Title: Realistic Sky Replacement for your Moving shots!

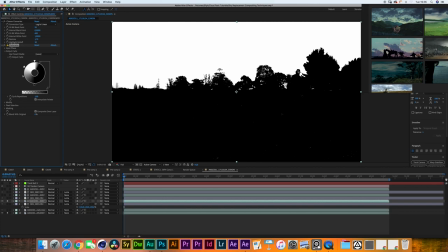251s
And then you just move them around until you get your shot to work. There are some spots on Tony's hat that are still shining through.
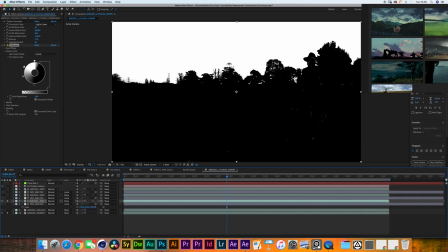258s
Especially here, you can see that his face mask and his brighter white hair right underneath. But we're going to be fixing that later with some simple masks that are going to make some adjustments to just these areas.
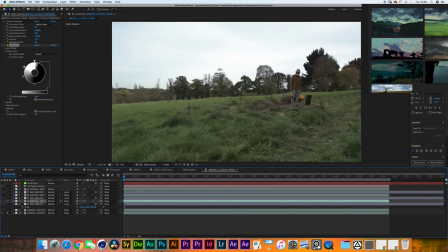271s
Then the next thing I've been doing, which is the fun part, is actually composing the sky.
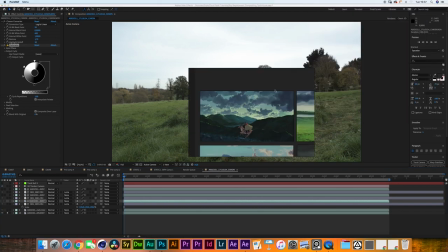276s
So from the many discussions I've had with Gigi, I do kind of know what kind of films he likes and what kind of style of drama he likes inside of his skies. I pulled up Princess Mononoke, two shots from there, Fellowship of the Ring,
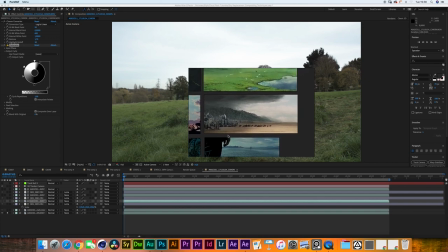294s
I believe this is the Two Towers, or no, it's Return of the King, I think. and then one more from Fellowship,
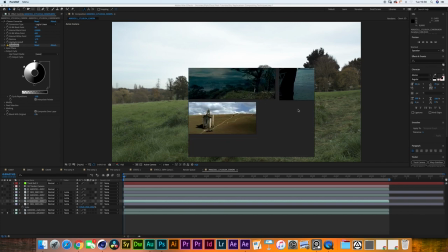303s
Tree of Life, and The Banishment.
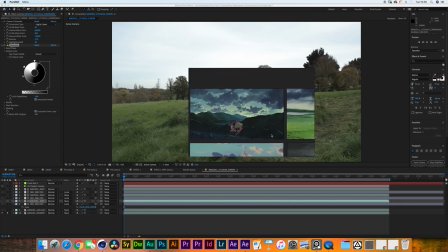307s
These are all great movies, but today we're only going to be looking at them as a reference. What I really like about this Princess Mononoke example is how layered everything looks. You get the sense that there's a lot of depth in this image,
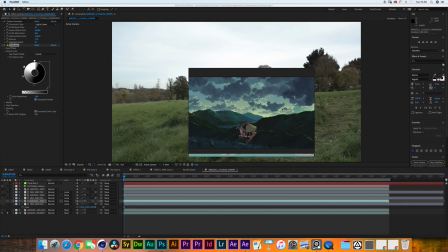323s
and there are clouds all the way up here and all the way tiny in the background fading away.
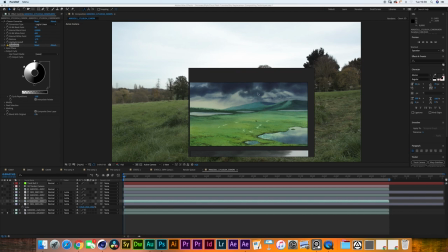331s
I think this shot from Mononoke is absolutely wonderful. There's this beautiful cross composition going on here with the brights and the darks. We have the darks up here, and then we have this patch that's on the brighter side over here,
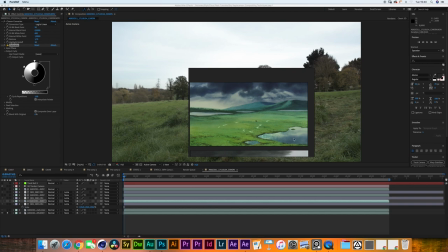347s
and then we have the brightest side right here, which is then contrasted by reflecting the dark side in this puddle over here. Everything feels very balanced to me. I also like the god rays that are coming from here, but I don't think I will be using them.
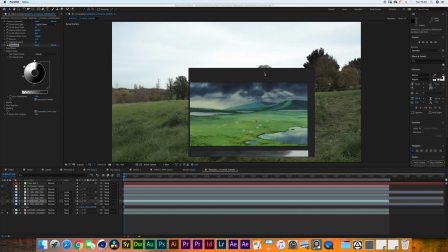362s
I feel like I'm mostly going to be focusing on having some really dark clouds more towards the end of the rotation of the shot.
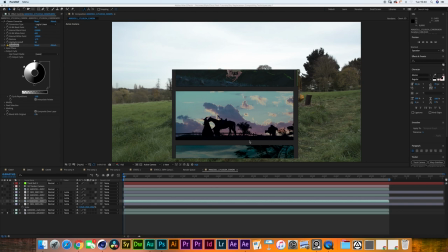371s
So this shot is absolutely iconic. The like about this shot is the amount of saturation that's going on inside of the actual clouds.
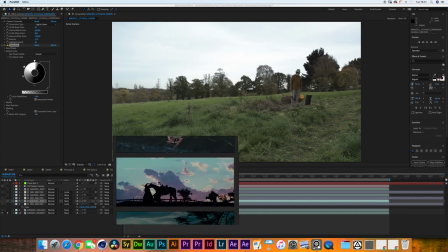379s
When we look at the shot from Famished, it's obviously an overcast day, so we're going to be working with overcast cloud assets. They're not going to be looking like the ones we see here in Fellowship.
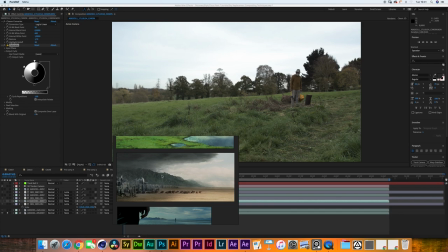391s
Then I feel like this would be the most important reference, similar to the one up top from Mononoke. When I think of this moment in the actual short film, this is very close to the beginning of the film. Tony's character is surviving with his family,
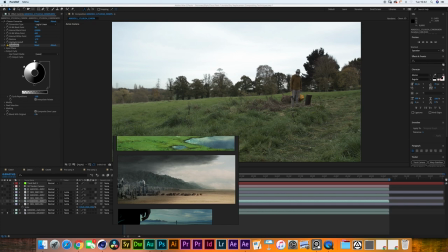408s
with his wife and his granddaughter, in this cabin in the woods after a post-apocalyptic gas pandemic. And right at this point, he has just been cutting up some wood.
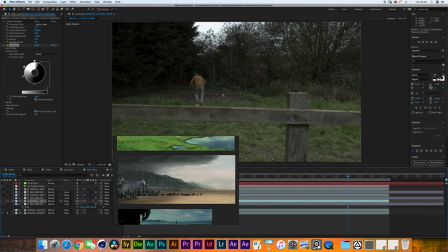419s
He's going to walk towards this area, where he has planted some turnips in the hope that he will have some food. Unfortunately, everything has gone bad and nothing is growing. I do like the idea of making this area of the shot a much darker shot,
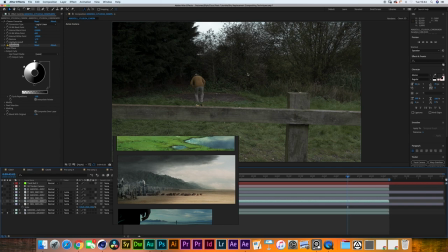438s
literally as if there is a cloud hanging over his head and over his house.
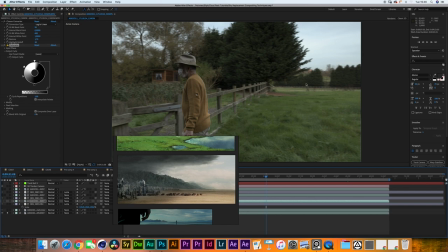443s
It's just going to emphasize that everything after this point in the story is going to be much more dramatic and uncomfortable, and they're in for a very negative ride. So we have a 3D camera, we have a background.
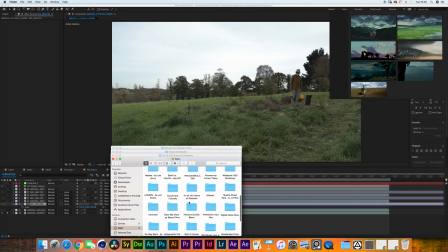456s
Now the next thing you need are cloud assets. I'm using my own clouds. Here's the overcast cloud pack.
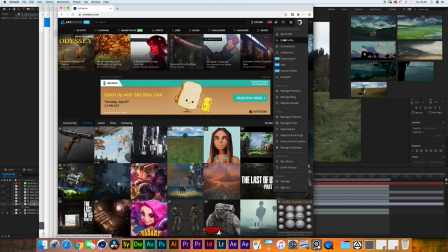464s
You can get it when you go to artstation.com, LM Verkoelen, and then to store,
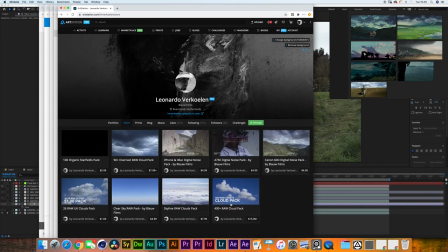473s
overcast cloud pack over here. I will leave a link in the description to get these assets.
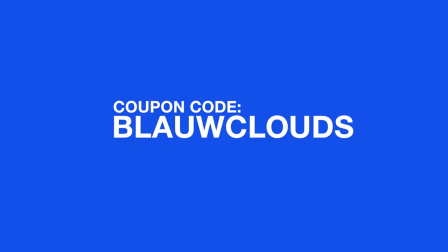477s
And if you found these assets through this tutorial, use this coupon code that's on the frame right now, and you'll get another 20% off.